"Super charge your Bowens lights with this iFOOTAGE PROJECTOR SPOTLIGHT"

Or if I want to, I can make it soft and out of focus. this gives you an unbelievable freedom
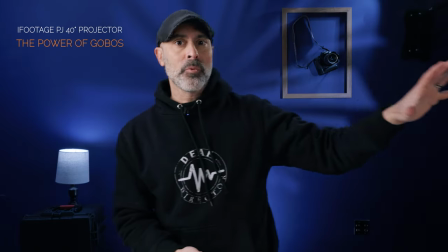4:09 of adding texture in your scenes and just to show you how these gobos kind of work if you're not right against the wall doing a demonstration you can see here this is kind of
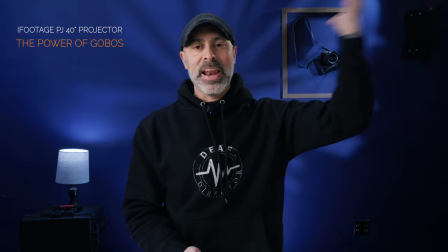4:17 a classic interview situation and I've got the gobo I've got it over there and it's projecting this nice kind of texture back on the wall and if I
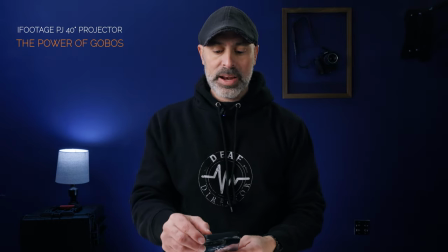4:24 cut it off you can see just what it takes away you know I can take this boring blue wall and I can just add a
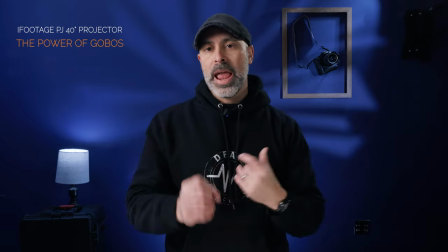4:32 little bit of texture and style to it.
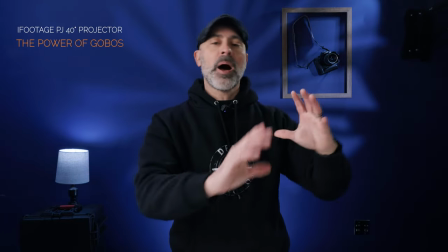4:34 And the good thing is if I'm interviewing someone or someone's talking, because it's a spotlight and I can spot it in so precisely, I can move around.
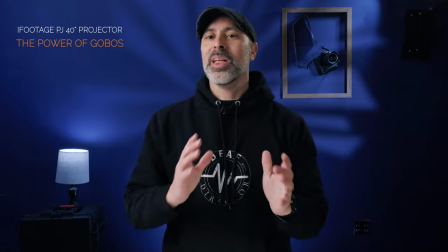4:41 I don't interfere. I'm not interfering with my background light. So if you find yourself doing a lot of interviews in places that have boring walls, white walls, stuff like this,
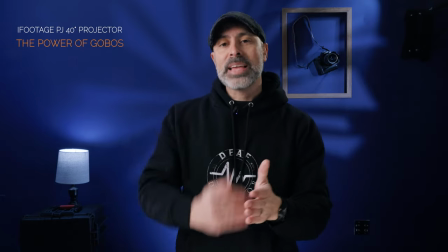4:50 this is a way to add a little bit of kick and texture to it and separate you from the other people out there that are shooting stuff like this.
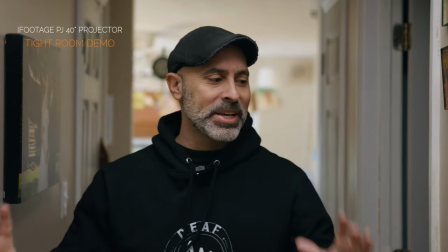4:57 All right, to demonstrate just how versatile this light is, I came in the tightest space I could find. which is our hallway.
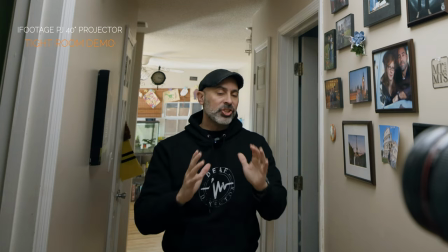5:03 And if you look, this thing is barely four feet wide. And this just shows you just how flexible and powerful these spotlights can be.
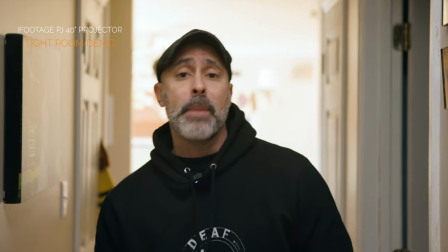5:10 Now, so the first demonstration I did is I basically imagined myself here in a spotlight.
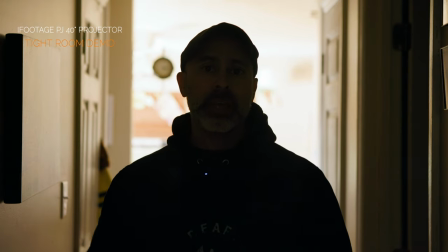5:16 And I'm going to basically go in and cut it off just so you can see just what a difference that makes in the hallway.
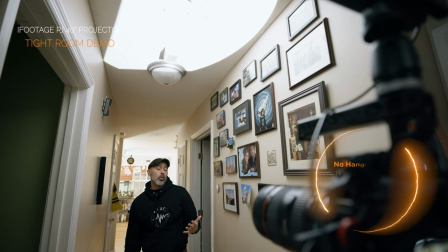5:20 And I basically turned it into an overhead kind of skylight type source.
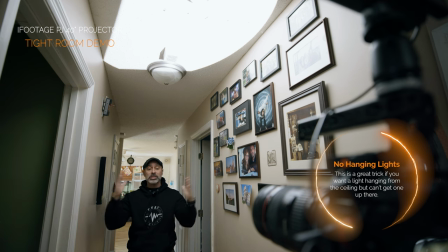5:25 Now, the good thing is because I have those doors, I can control the source of the light.
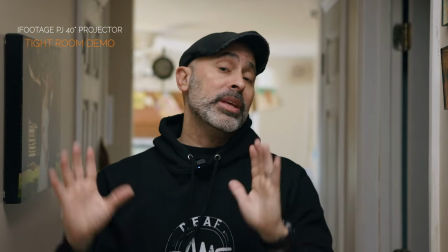5:30 These walls are kind of a brown so I didn't want the light to touch it. I didn't want to contaminate that.
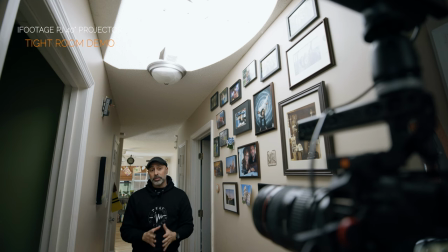5:35 I wanted to be just on the white ceiling and I was able to do it. But let's say you don't want to go so top down.
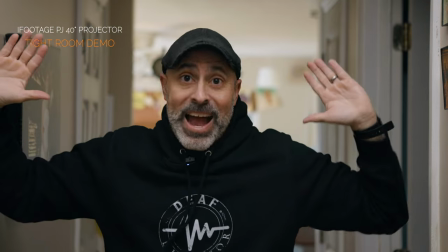5:40 Maybe you want to go more side light. Well I'm in a tiny little space but actually check this out.
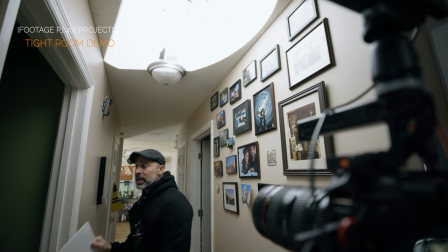5:45 Like I said it's very easy. I can just take a white board. Let's say I'll put that right there.
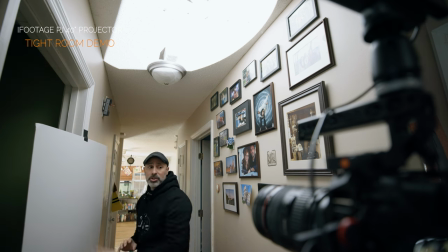5:50 I'm just going to put that up right there and what I'm going to do is I'm going to take this and I'm going to put it on that.
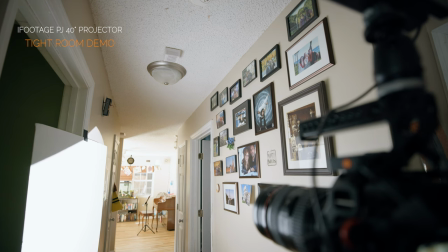5:55 And even here on the wide shot, now that I can control these doors,
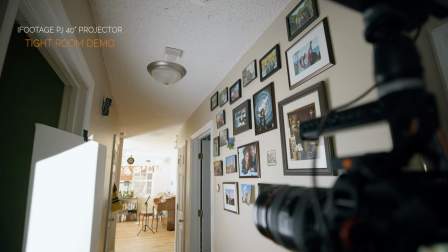5:58 what I'll do is I'll start to bring it in and make it so that I only hit the parts of the door that I want.
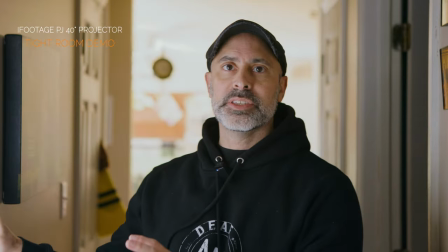6:07 Something like that. And now what I have is I have a situation where the light is now coming from the side.
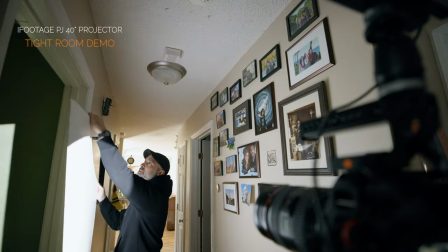6:12 Now I'd probably bring this up a little bit higher, maybe something like this just to pop it up a little bit.
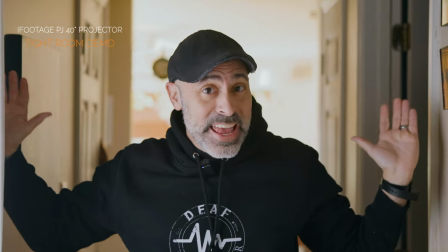6:17 But the key is I'm able to take this tiny little space and I'm able to get a big light source and what this allows you to do
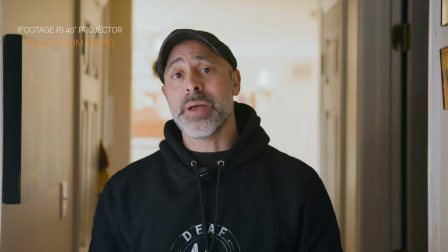6:26 the spotlight really lets you kind of supercharge honestly any bowens mount light you have because it can take any light and turn it into big source
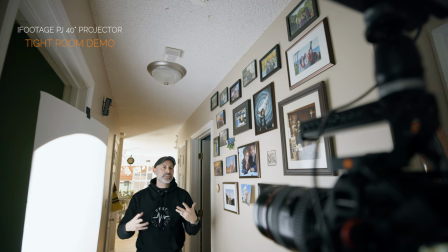6:35 because you can spot it onto these big kind of big bounces and makes your light softer and makes your life look more quote-unquote cinematic
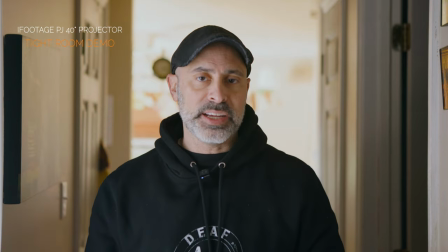6:42 which is the big thing that we look at so it's the flexibility of these lights it's the ability to get really complex lighting in really tight spaces that's
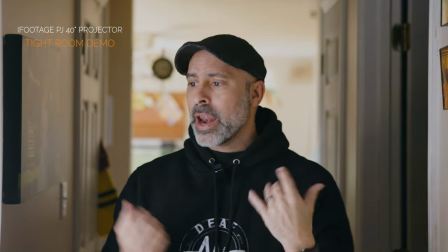6:50 very very important as you can see i'm sitting here talking and i'm not getting any of that light because of how I'm bouncing it.
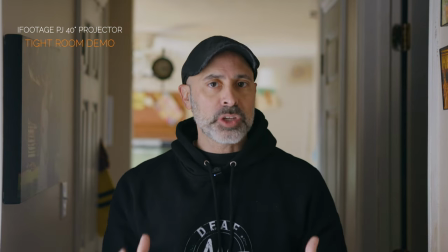6:55 So I'm able to do this and it looks like a more natural kind of lighting setup but once again I'll pop
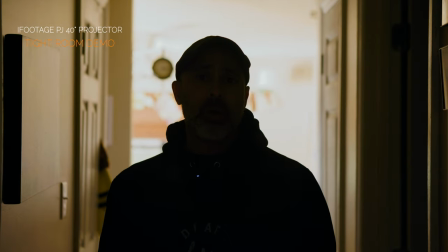7:00 off the light just so you can see what a dramatic difference this makes in a scene.
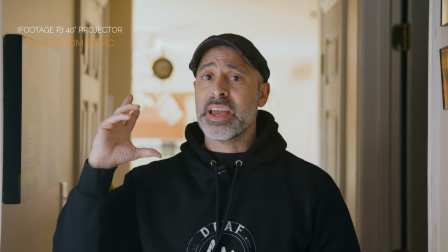7:05 I can pop that back on and do it and you know I have and I'm doing this fast so you can really dial this in and get it really
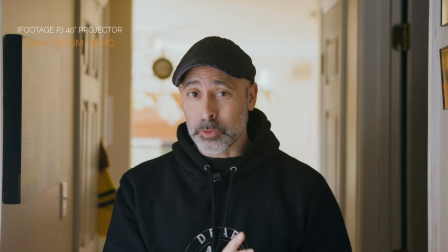7:12 really precise which is what makes a spotlight such a powerful tool if you're going to go out there and do it and the small size of this little eye footage one is really really handy now as if the cutting and the gobo is by themselves weren't enough this little spotlight actually has even more tricks up its sleeves now eye footage does send you this little gel holder that goes right here in the front you can kind of pop it here in the front just like this and it'll basically allow you to put this on there and you can put different colored gels in front of your light now there's five color gels that come with the kit, but this means if you have a non-RGB light, you can actually make it red, green, anything like that. This is that kind of stagey feel. It's just a nice flexibility, but my favorite accessory is actually this. This is an iFootage Irish ring that is coming out.